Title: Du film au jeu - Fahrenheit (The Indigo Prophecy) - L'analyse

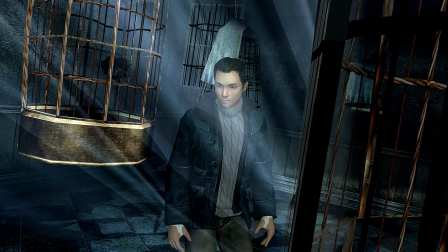994s
Car oui, cher joueur complétionniste, il y a un trophée si vous récupérez tous les bonus du jeu. Et on sait très bien que si vous en loupez un, vous allez continuer à jouer au jeu pour le trouver. Plus sérieusement, il s'agit d'un problème purement vidéoludique, qui est la durée de vie.
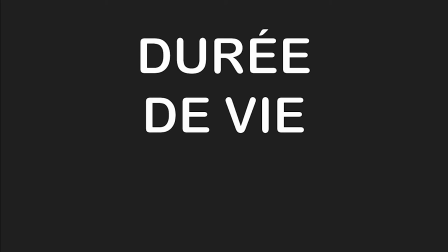1009s
Certains diront qu'elle n'est plus aussi importante qu'avant, vu que maintenant on a plein de super jeux pas chers.
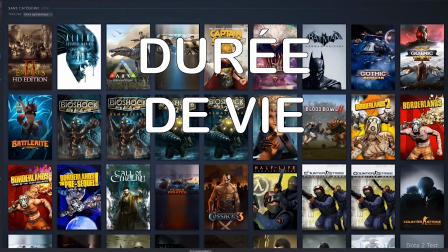1014s
Et à ceci, je leur rappelle que de 1, ce jeu est sorti en 2005, et que de 2, ça reste une notion importante.
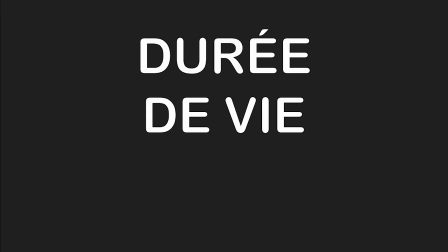1020s
Même de nos jours, ne serait-ce que pour un souci de rentabilité. Et oui, parce que sur un jeu de 7 heures que j'ai payé 70€, on arrive à 10€ l'heure, et ça fait quand même cher le divertissement. Dans Fahrenheit, on retrouve ce qu'on retrouve dans beaucoup trop de jeux adaptés de films, même si là ce n'en est pas un, les quêtes inutiles.
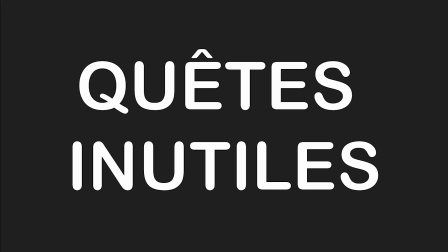1040s
Un exemple ?
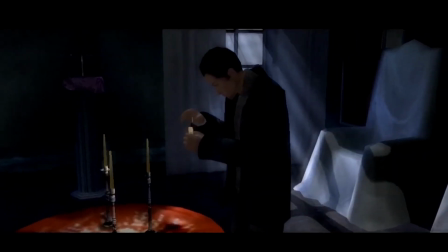1041s
Emmener Agatha nourrir ses oiseaux, aller chercher les allumettes, aller chercher les bougies, les allumer une par une, fermer les rideaux, éteindre la lumière, aller chercher les cartons de Tiffany, faire Jojo au basket avec son collègue policier, se bastonner avec son collègue policier, s'échauffer pour se bastonner avec son collègue policier. Ah, pardon, on avait dit un. Vous avez compris, les quêtes inutiles servent à rallonger la durée de vie d'un jeu sans être obligé de rajouter une séquence qui n'a rien à voir avec ce que l'on veut raconter.
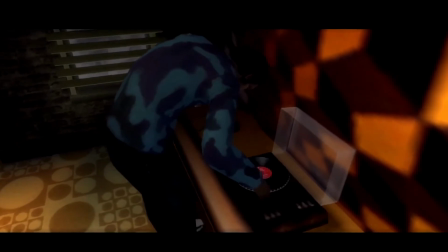1064s
Cependant, soyez vigilants, si certaines de ces quêtes servent purement à la durée de vie,
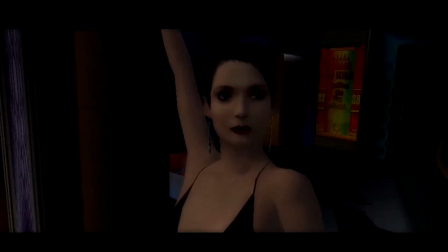1069s
d'autres sont là pour vous raconter quelque chose qui ne fait pas avancer la narration, certes, mais qui vous permet de comprendre un peu mieux les personnages,
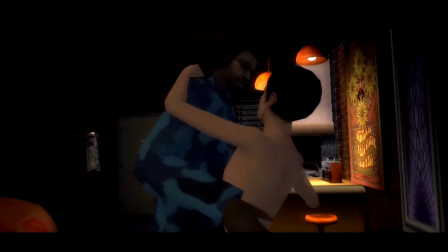1076s
de vous attacher à eux, de vous y identifier, de les apprécier et même de les aimer.
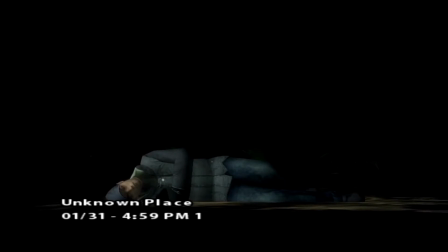1085s
Pour illustrer un peu tout ça, nous allons prendre appui sur la séquence du dialogue entre Lucas et l'oracle.
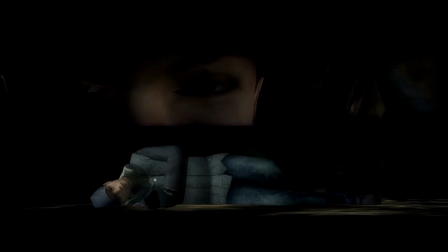1091s
Comme toute bonne séquence de Fahrenheit qui se respecte, elle commence par un écran scindé.
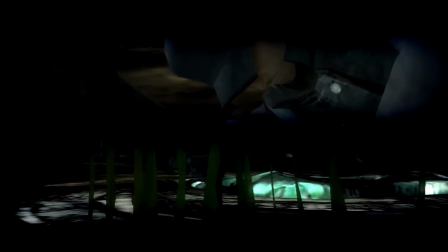1096s
L'un montrant le corps de notre avatar, l'autre ses yeux.
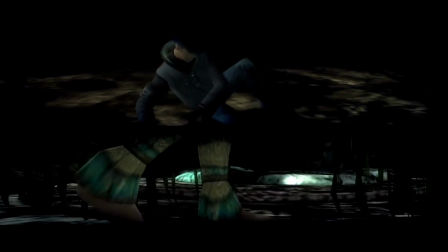1100s
Se met ensuite en place un dialogue digne d'un film à travers lequel on apprend quelques principales informations sur l'univers. La chroma, l'unicité. On y retrouve un travelling, des zooms et des zooms qui mettent l'emphase sur les mots et moments importants de ce dialogue.
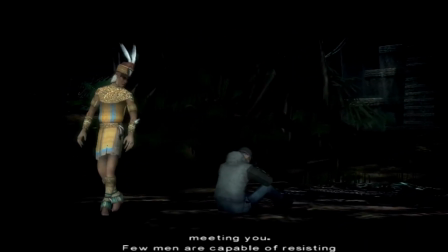1115s
On retrouve également les réponses timées, permettant tout de même au joueur de garder son impact sur ce film.
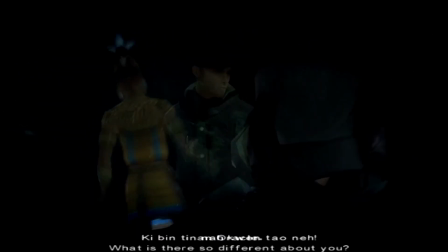1121s
Vient ensuite la scène de la course-poursuite, reprenant également de nombreux codes cinématographiques.
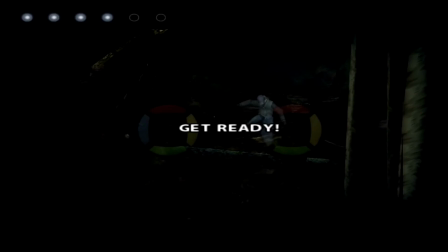1127s
Les plans s'enchaînent de manière très rapide, cela donnant encore une fois une sensation de force, de vélocité. C'est la base des scènes d'action au cinéma. La caméra alterne entre vue objective et subjective dans la peau de la bête, entre plongée et contre-plongée.
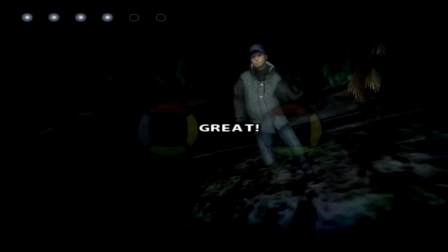1143s
Cela renforce le sentiment de vitesse, mais surtout donne le sentiment d'être pourchassé.
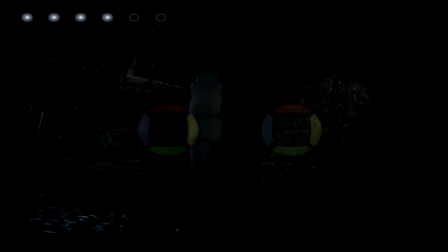1149s
Quand on voit à travers les yeux de la bête, on comprend que Lucas ne doit pas s'arrêter une seconde. La menace est proche, la tension est palpable, le joueur ne doit pas louper l'action. Cela appuie également sur la fuite. La caméra est instable, ne sait pas où aller. Finalement, elle essaye de suivre Lucas comme elle peut.
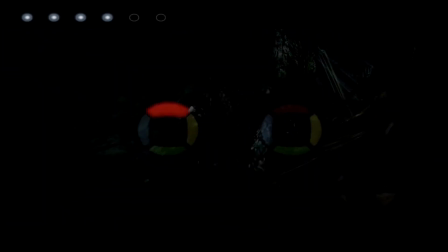1168s
On a souvent cette impression lorsque quelqu'un qui filme se met à courir avec la caméra. Sauf qu'ici, bien évidemment, c'est maîtrisé. Les actions du joueur, demandées par la mécanique du Simon, sont en accord avec les actions de celui-ci. De plus, elles s'enchaînent rapidement, permettant de maintenir la tension créée chez le joueur.
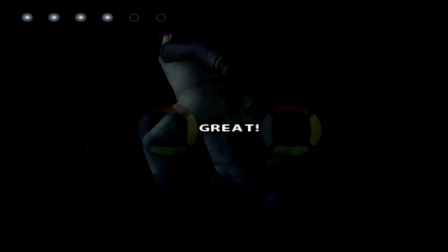1187s
Et pour couronner le tout, la musique mise en place qui vient encore une fois rappeler à Lucas et au joueur que sa vie, son jeu, est en danger. C'est la fin de cette vidéo, je vous remercie de l'avoir suivie, je vous invite à vous abonner et à mettre un petit pouce bleu si vous l'avez apprécié. Et moi je vous dis à très vite dans une prochaine vidéo. Des bisous !